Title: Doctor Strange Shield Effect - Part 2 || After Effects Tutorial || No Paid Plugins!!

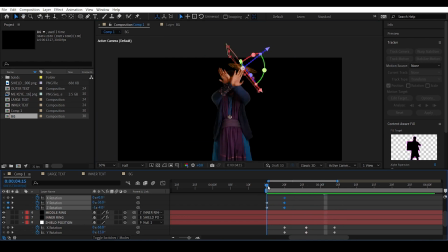[8:25]
Okay, that's looking good. Okay, alright. So based on these keyframe positions, let's also animate the outer ring 2.
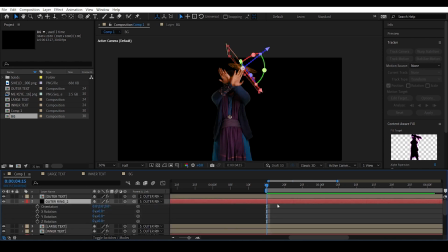[8:33]
Select outer ring 2. Okay, to position the keyframe, select outer ring 1. Hit U to access the keyframes. Go to the position of the last rotation keyframe. Select outer ring 2 and set a keyframe for all the rotations at that position.
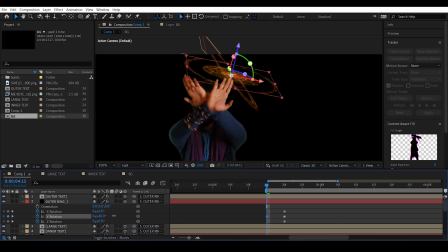[8:45]
Move backwards and rotate it in the Y axis, the other direction. Okay, kind of making like an X here. And also rotate it in the Z axis just like before. Okay, nice.
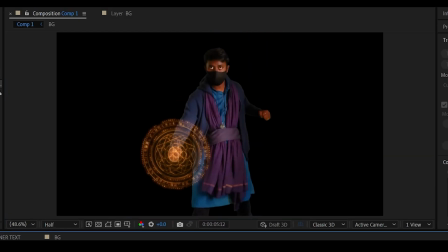[8:59]
There you go. So this gives some nice little rotation moment during the initial keyframes and it's looking pretty sharp.
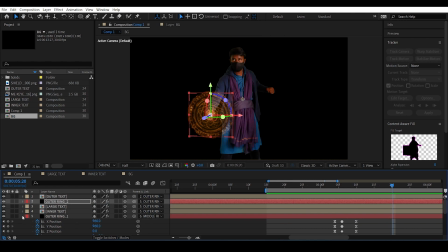[9:06]
So let's give some motion blur to the entire thing. So toggle on the motion blur for all the shield layers.
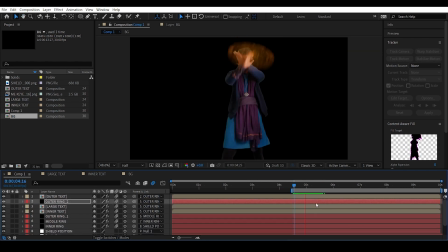[9:15]
Okay, the motion blur made it really smooth. Okay, now let's animate the opacity.
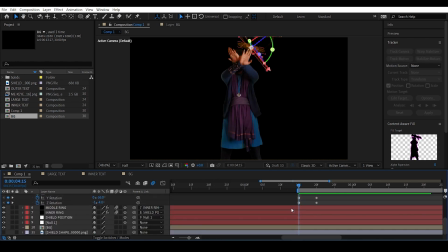[9:21]
So select outer ring one. Go to a frame before. Hit T to access the opacity. Set a keyframe, set the opacity to 0, and go to the next frame and set the opacity to 100.
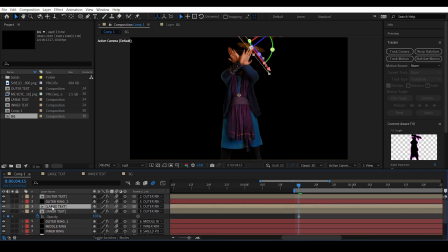[9:36]
Do the same thing for the inner text and the large text. Set a keyframe, move backward a frame and set the opacity to 0. And check this out. There you go.
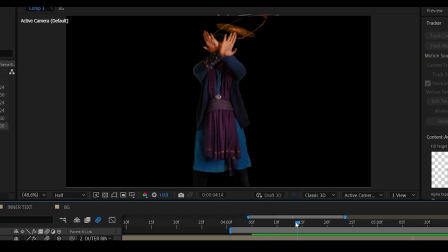[9:50]
As you can see, we don't see any outer ring before and then it originates.
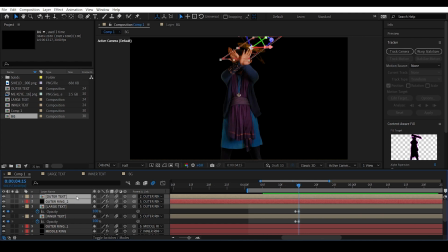[9:55]
So do the same thing for all the shield layers. Give an opacity animation. So let's check this out. There you go.
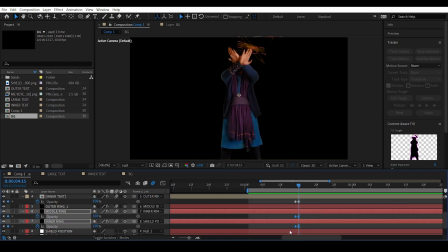[10:10]
Okay, let's select the middle and inner ring and delay this opacity animation a bit. Right when this rotation animation stops, that's when the middle and inner ring should show up.
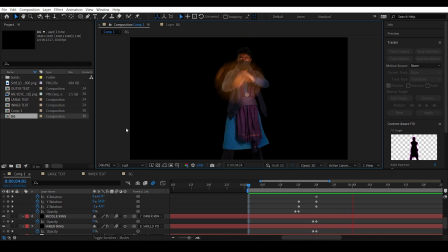[10:20]
So let's do that and check this out. So this animates the shield effect originating, so like it coming up from nothing. It's pretty cool. Now let's give some rotation to the middle ring to give some life to it.
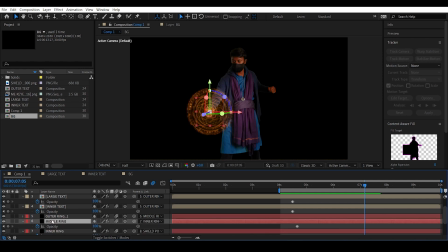[10:34]
So select the middle ring, hit R to access the rotation parameters, give some G rotation, and the entire outer ring is rotating too.
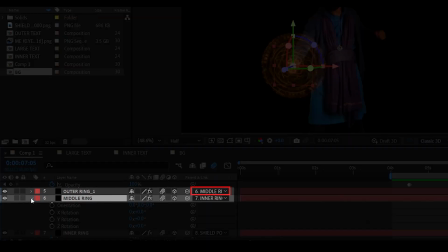[10:44]
That is because the outer ring 1 is parented to the middle ring. So we can fix it by linking the outer ring 1 to inner ring.
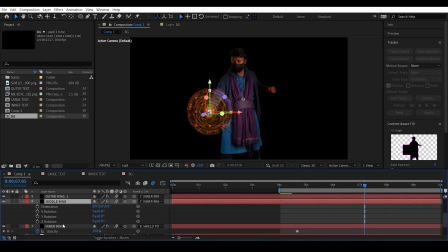[10:53]
So this actually separates the middle ring and we can actually animate it as a separate part.
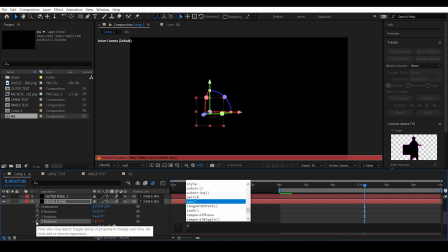[10:59]
So I'll click the G rotation, give a simple expression, time times maybe 1, and check this out.
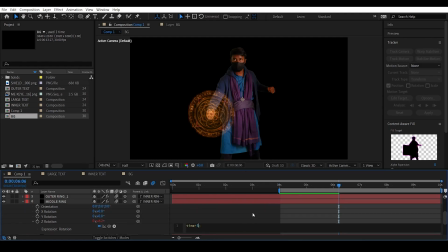[11:07]
Okay, we can't see it right now. Okay, maybe increase it to time times 5. I guess that's pretty fast. So a value of 2 should do it. Okay, let's copy this expression, go to the last text, hit R, I'll click the G rotation and hit Ctrl V to paste the expression.
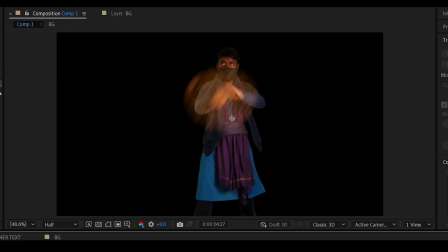[11:26]
And check this out. So this animates the middle ring and the large text slowly.
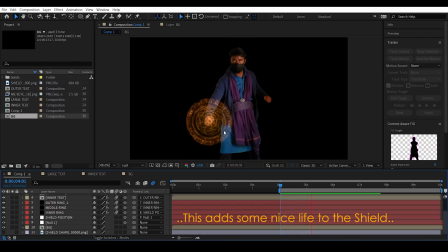[11:31]
Saying this again, add some nice life to the shield.
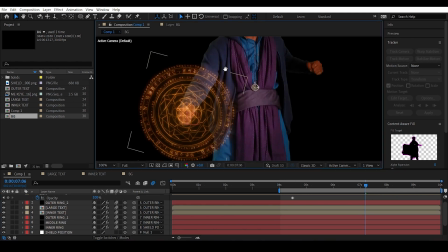[11:36]
Okay, alright, I should have fixed this a long back, but as you can see here, the shield is actually positioned a little bit to the top because we actually tracked our first finger.
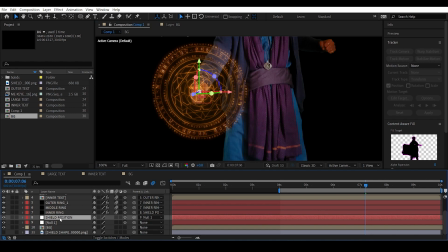[11:47]
So select the shield position, hit P key to access the position parameters, move it down in the Y axis a bit,
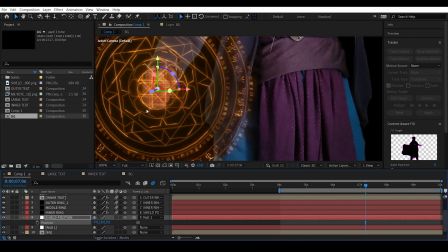[11:54]
there you go, and also move it to the left, and also move it forward in the J axis a bit,
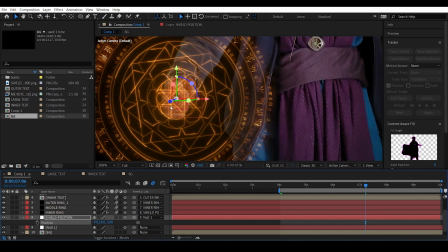[12:02]
there you go. Like, imagine in real life if Dr. Strange's shields were real, there's no way that those shields will be like planted to your hands. There will be a little bit of place between your hand and the shield. Moving it forward in the G-axis will actually simulate that and gives it a more three-dimensional feel.
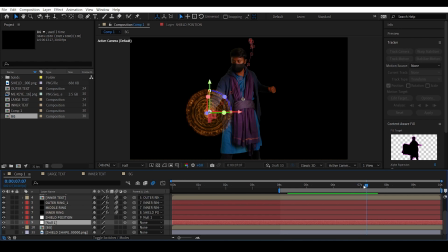[12:19]
Now let's go to the final frame where the shield should disappear. Select all the shield layers. Hit T to access the opacity parameters. Set a keyframe at 100. Move a frame forward and set the opacity to 0. There you go.
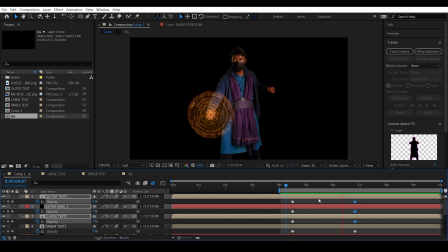[12:35]
Check this out. So we have the shield appearing and we have the shield disappearing.
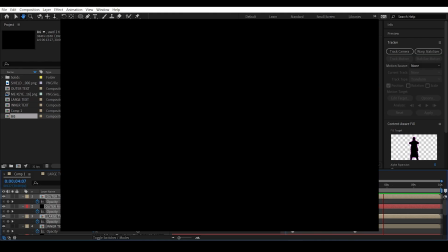[12:44]
And also to do this kind of like a glitchy animation, we can move to a frame in the middle.
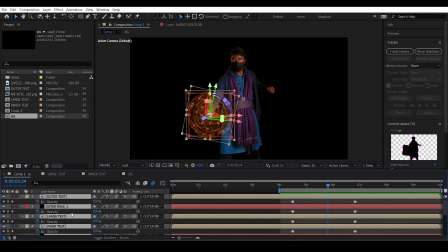[12:51]
Select all the shield layers. Hit T to access the opacity. Set a keyframe at 100. Move a frame forward and set the opacity to 0. And also move forward a few frames and maintain the opacity at 0, like add another keyframe at 0,
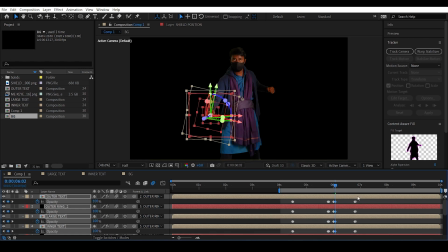[13:10]
move a frame forward, then give it an opacity of 100. So this makes kind of like a glitchy animation in between.
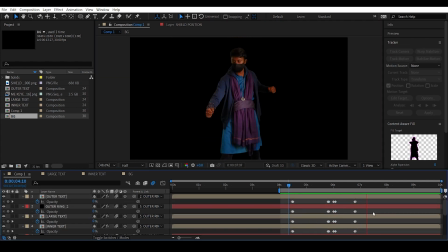[13:18]
However, it's so even, in order to make it uneven, we can actually select all these separate keyframes and offset their position a bit forward, a bit backward, like it's all personal preference.
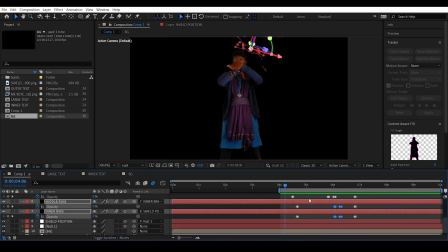[13:36]
Like this, and check this out. There you go. So instead of the entire shield turning off and turning on, we have all the separate layers turning off and turning on, giving some nice variation and kind of makes it look like glitching. And also we can increase the number of times the glitching happens.
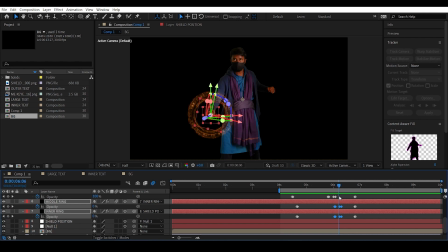[13:55]
So go to a frame where the glitching stops, somewhere right here. Select a few layers, set a keyframe for the opacity at 100. Move a frame forward, set the opacity to 0.
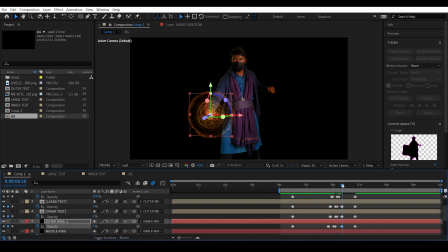[14:12]
Alright. Move forward a few frames. Alright. Give an opacity of 100 again. Like, select all the opacity and write 100. Move backward a frame and set the opacity to 0. Okay, let me adjust the keyframes a bit. Check this out.
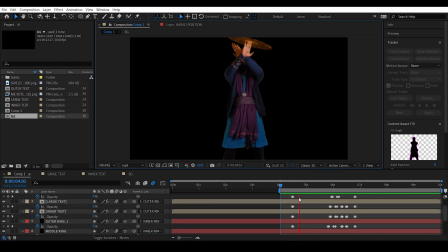[14:33]
There you go. So this way we can actually increase the number of times the glitching happens. So like I said before, it all comes down to personal preference. We can actually tweak it a bit further, but for the sake of this tutorial, I'm leaving it at this. And also I want to show you something real quick.
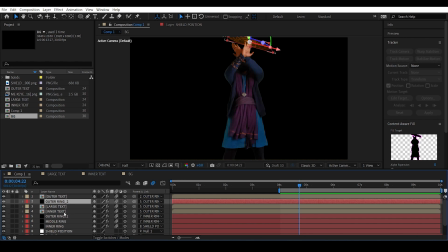[14:52]
To make this look even more convincing at a three-dimensional level, we can actually select the outer ring one and move it down in Z-axis a bit like this.
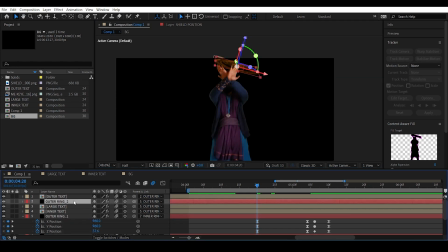[15:00]
There you go. Do the same thing for the outer ring two. move it downwards just even a bit more.
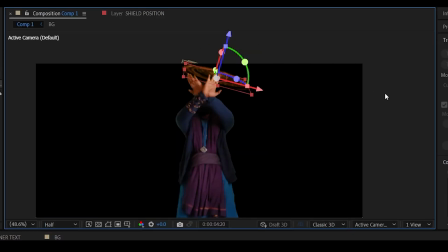[15:09]
So there you go.
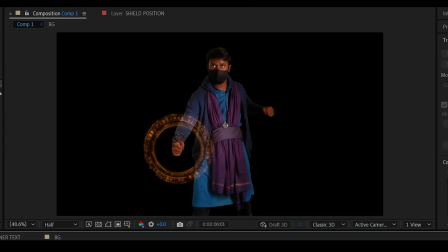[15:10]
So this gives an illusion of like the shield effect being a three-dimensional thing rather than a 2D image just added onto your arms. You're getting my point, right? You need to get all those details correct if you want to improve your composites. Like, if you want to make it look good, you have to put in extra effort.
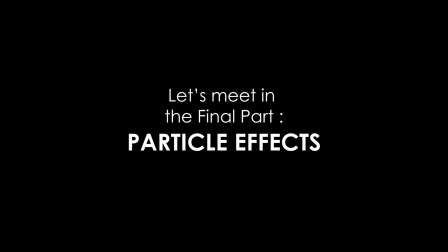[15:29]
That's it. Are you ready? So,